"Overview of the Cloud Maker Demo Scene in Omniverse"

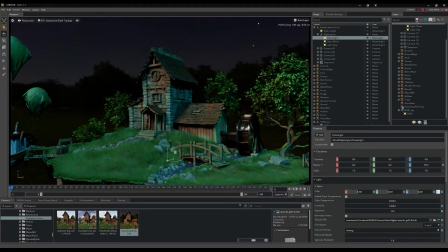(4:10)
There's also a moonlight and a dim fill light which add even more atmosphere. In the content browser you'll find the models folder contains a prop called Garden Lantern.
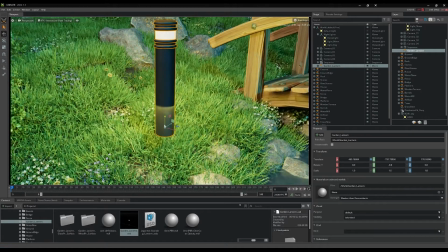(4:20)
Simply drag the GardenLantern.usd prop into the scene anywhere you'd like to add a splash of light and color.
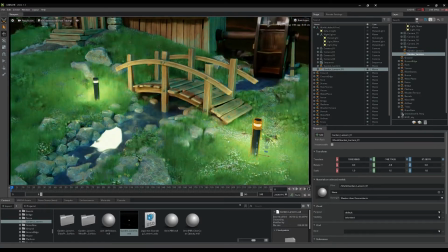(4:27)
Here we're placing a lantern at one side of the small bridge and then duplicating others around the scene to create a warm and welcoming nighttime ambiance.
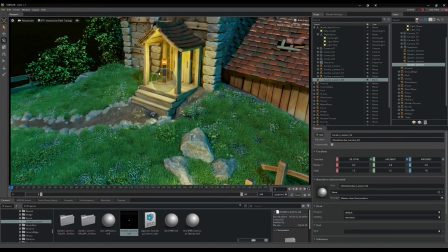(4:35)
One of the duplicates is then turned upside down and modified by hiding one mesh of the geometry to create a hanging lantern over the entrance portico.
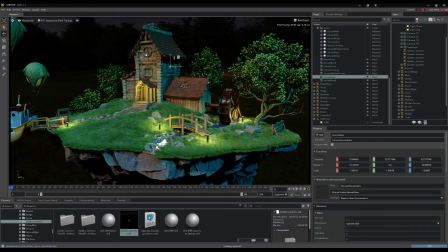(4:45)
One more lighting effect we'll suggest here is added by first selecting the geometry for the windows of the island house. Selecting the material swatch for the geometry in the property panel reveals the material properties.
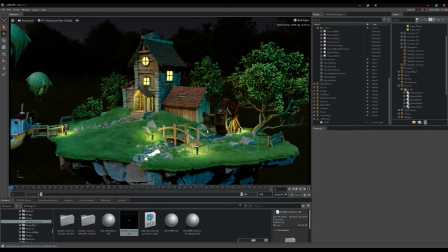(4:57)
Scroll down to the emissive tab and enable emission so the windows will glow with a warm light.
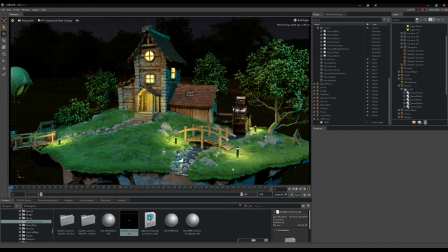(5:03)
We encourage you to take the time to practice and become familiar with these demonstration techniques for the CloudMaker scene. Have fun experimenting with your own vision of the environment by trying different lighting and rendering effects. Enjoy and thanks for watching.